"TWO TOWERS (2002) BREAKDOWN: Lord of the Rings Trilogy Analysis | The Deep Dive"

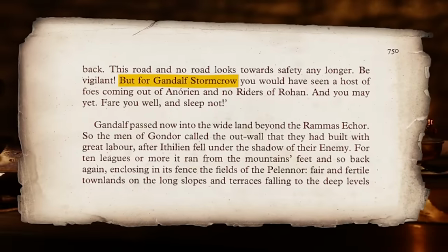28:57 In the text, Gandalf will embrace Grima's nickname by naming himself Gandalf Stormcrow when he arrives at the gates of Minas Tirith.
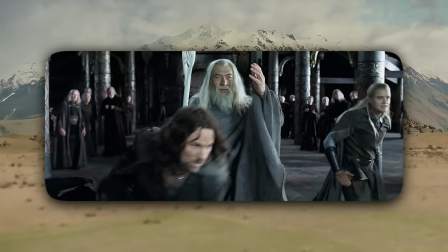29:03 But Gandalf reveals his staff, and Aragorn and Legolas and Gimli just go to work on these guards.
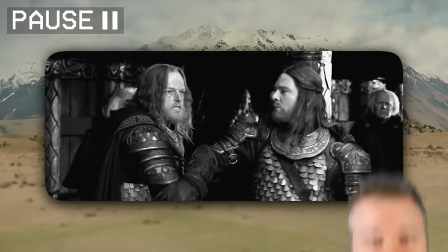29:07 But I love how Hama stops the other guard from intervening, as he has been waiting for the day someone would wake Theoden the fuck up.
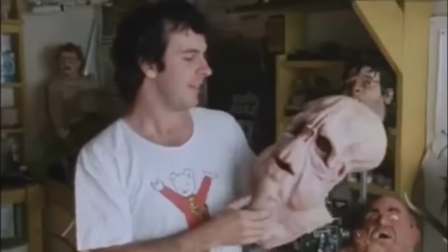29:14 Peter Jackson's background was as a horror director, and you can definitely see some of the influence of William Friedkin's The Exorcist here.
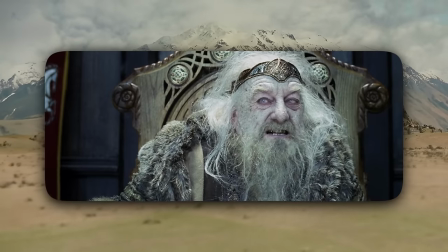29:20 If I go, Theoden dies.
Yes, obviously the voice of Christopher Lee there.
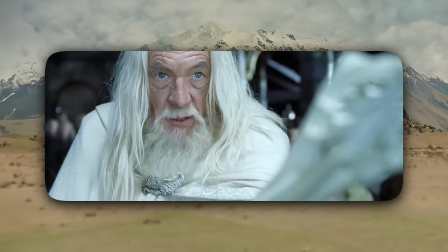29:25 Gandalf casts out Saruman, and we get one of the smoothest ever transitions. I mean, just look at this.
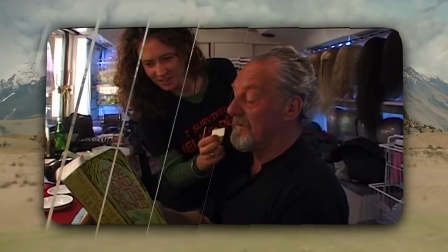29:35 Bernard Hill was actually given 4 different stages of makeup, his normal self and then 3 layers on top of that, from cursed old man that looks vaguely like Saruman down to his normal face.
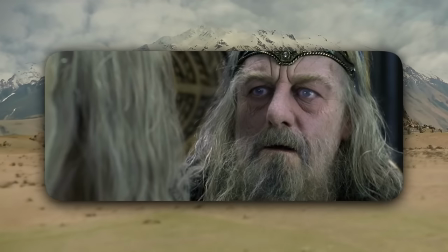29:43 So they had Bernard Hill act out this awakening 4 times in each of the stages of makeup, and then they had the digital effects team morph all 4 shots together.
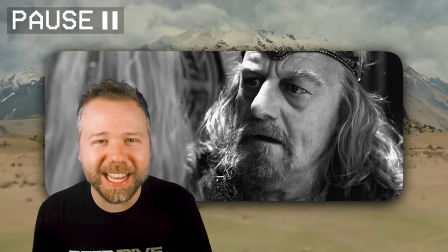29:50 It's not like visual effects technology was better back then, it's just that they took more time with this stuff.
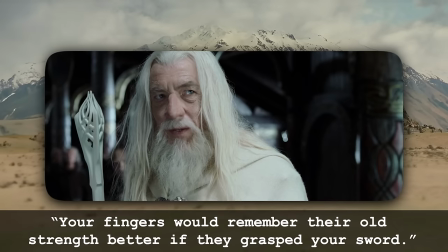29:55 Gandalf tells the king, "Your fingers would remember their old strength better if they grasped your sword."
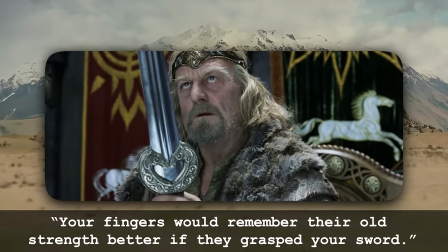30:03 Remember, Gandalf is a manipulator. He needs Theoden's strength and authority to cast out Grima Wormtongue and to try to mobilize Rohan to war.
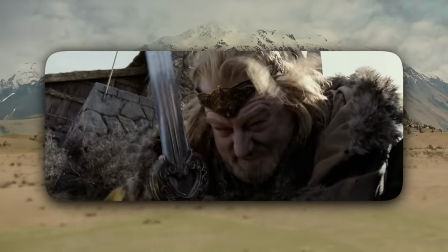30:09 Aragorn stops Theoden from executing Grima, and there's this little moment where Aragorn offers a hand to help Grima up,
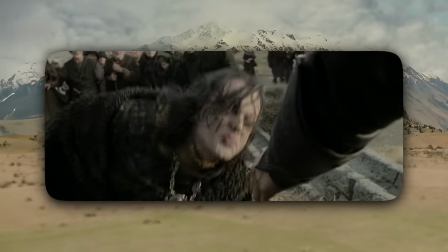30:15 and then Grima sees his ring of Barahir, and he spits on his hand and runs.
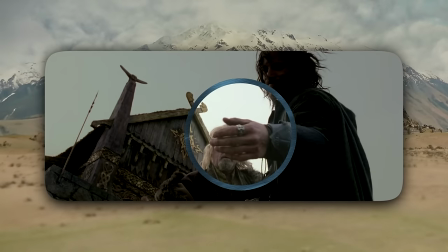30:19 Seeing this ring in this little moment is how he knows Aragorn is the heir of Isildur, and how he knows to relay this to Saruman later.
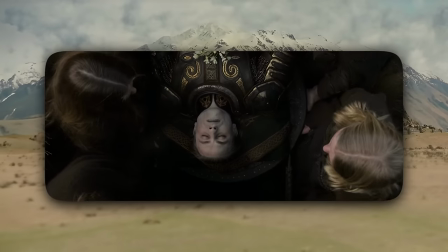30:25 For Theodred's funeral, the men carry his body, and they hand it off to the women at the graveside for the actual burial part, which is something they actually took from Maori culture.
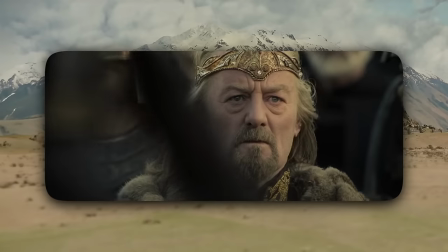30:32 The lament that Eowyn sings is in the language of Rohanese, which they based on Old English, and these lyrics were translated by David Salo.
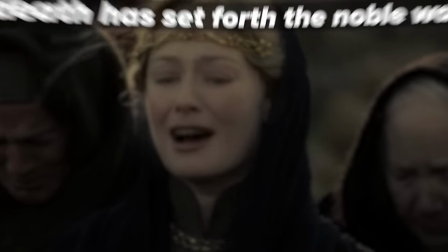30:39 We only hear the last 4 lines, and they translate to, "An evil death has set forth a noble warrior.
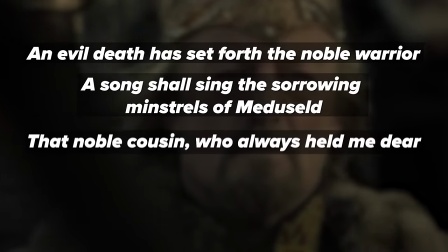30:44 A song shall sing the sorrowing minstrels of Medusil. That noble cousin who always held me dear now is held in darkness enclosed."
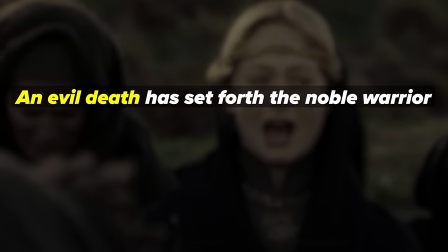30:52 And that phrase, "an evil death," is sung as the Old English term, forgive me if I mispronounce this, Belaquam Hafo, which Philippa Boyens derived from the epic poem of Beowulf.
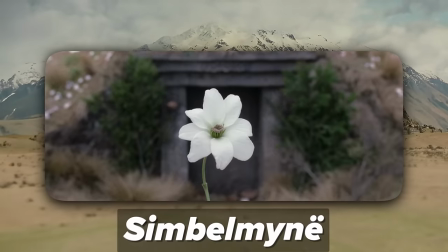31:00 This white flower that grows on the grave is Cymbeline, and notice it grows only on the grave mounds.
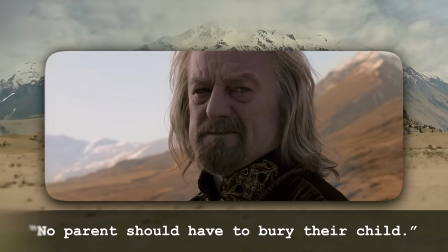31:05 Theoden grieves. No parents should have to bury their child. Yes, these wars are taking the lives of the younger generation, leaving their parents behind to mourn them.
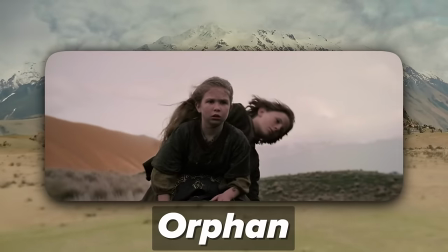31:14 Obviously, there's a word in the English language for orphan, but there's no word for the opposite, a parent who loses their child.
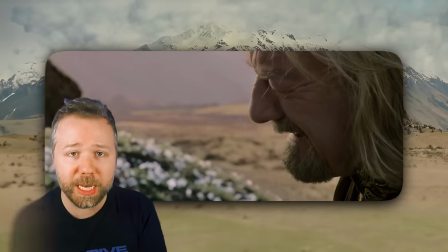31:19 It's just so unspeakable that our language cannot give shape to it. Gandalf advises Theoden, "Draw him away from your women and children.
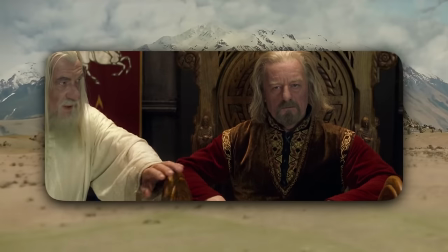31:28 You must fight." And notice how Theoden sees Gandalf's hand on the armrest of the throne.
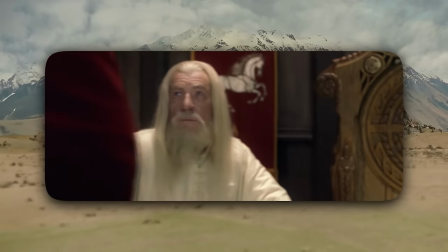31:34 Grima had been doing the same thing, and this is what makes Theoden so wary of Gandalf's advice to confront Saruman's forces directly, and instead, he decides to retreat to Helm's Deep.
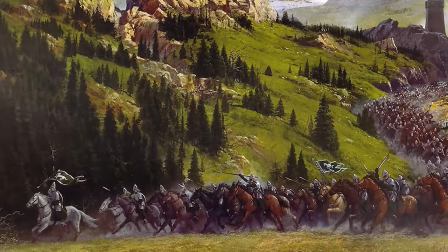31:43 And this is where the filmmaker's biggest departure from the text comes in, because at this point in the book, Theoden rides out to war, and he only ends up besieged at Helm's Deep when he considers helping Erkenbrand.
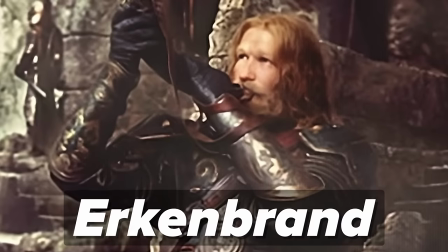31:52 The character of Erkenbrand was left out of these films.
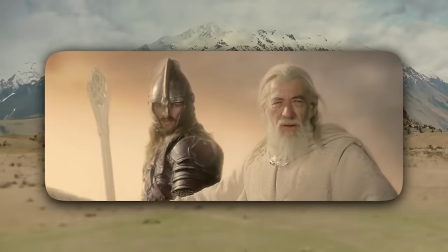31:54 His character is really merged with Éomer as the Rohirrim general, who arrives at Gandalf's side at the end of the battle. Aragorn in the book supports going to Helm's Deep, but here in the film,
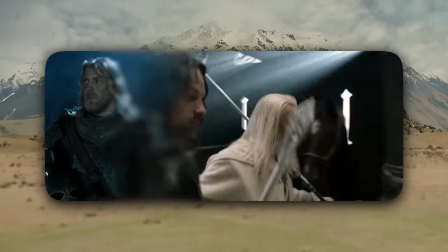32:02 they make him and Gandalf scoff at this as a bad strategic move. And that's because since Peter, Fran, and Philippa merged pieces of the story together to get the Two Towers film,
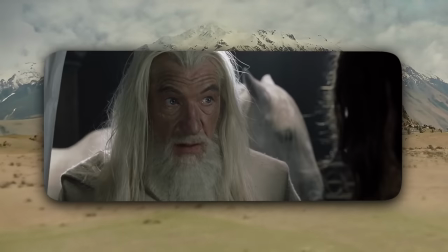32:11 they needed Helm's Deep to be a much bigger climax, and thus needed Gandalf and Aragorn to feel uncertain about it to raise the tension.
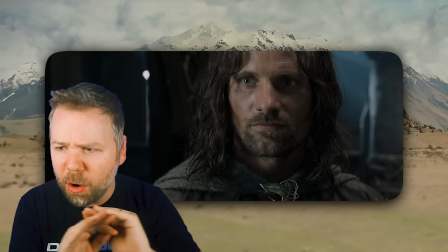32:18 This is the hardest part of screenwriting, and it goes often overlooked. Just the math of piecing stories together.
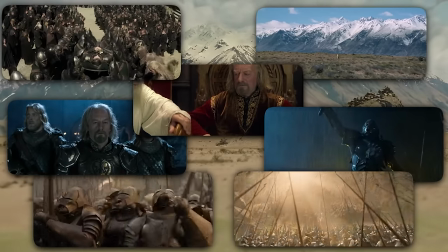32:24 When movies don't do this well, you see that math, but not here. It works so well because the filmmakers write great moments for the characters so that we don't really see any of the shifty machinery.
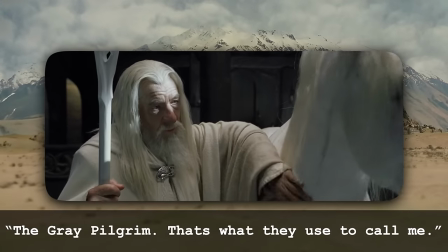32:34 Like Gandalf gets this revelatory beat where he laments that he used to be called the Grey Pilgrim and wasted 300 years milling about in life,
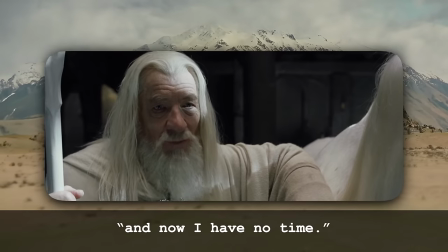32:40 and now he has only just a few days to rally the scattered Rohirrim,
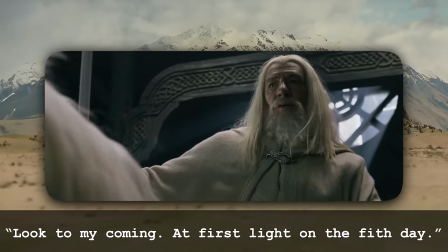32:44 yet he promises to appear at the coming of the light of the fifth day, which is a little cryptic tease for people who don't know what's gonna happen,
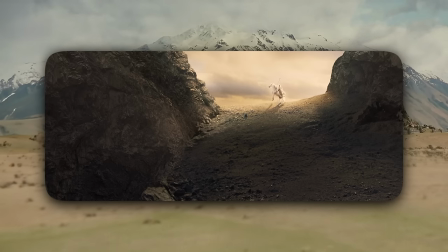32:50 because it makes us wonder, what does this old late bloomer still have up his sleeve?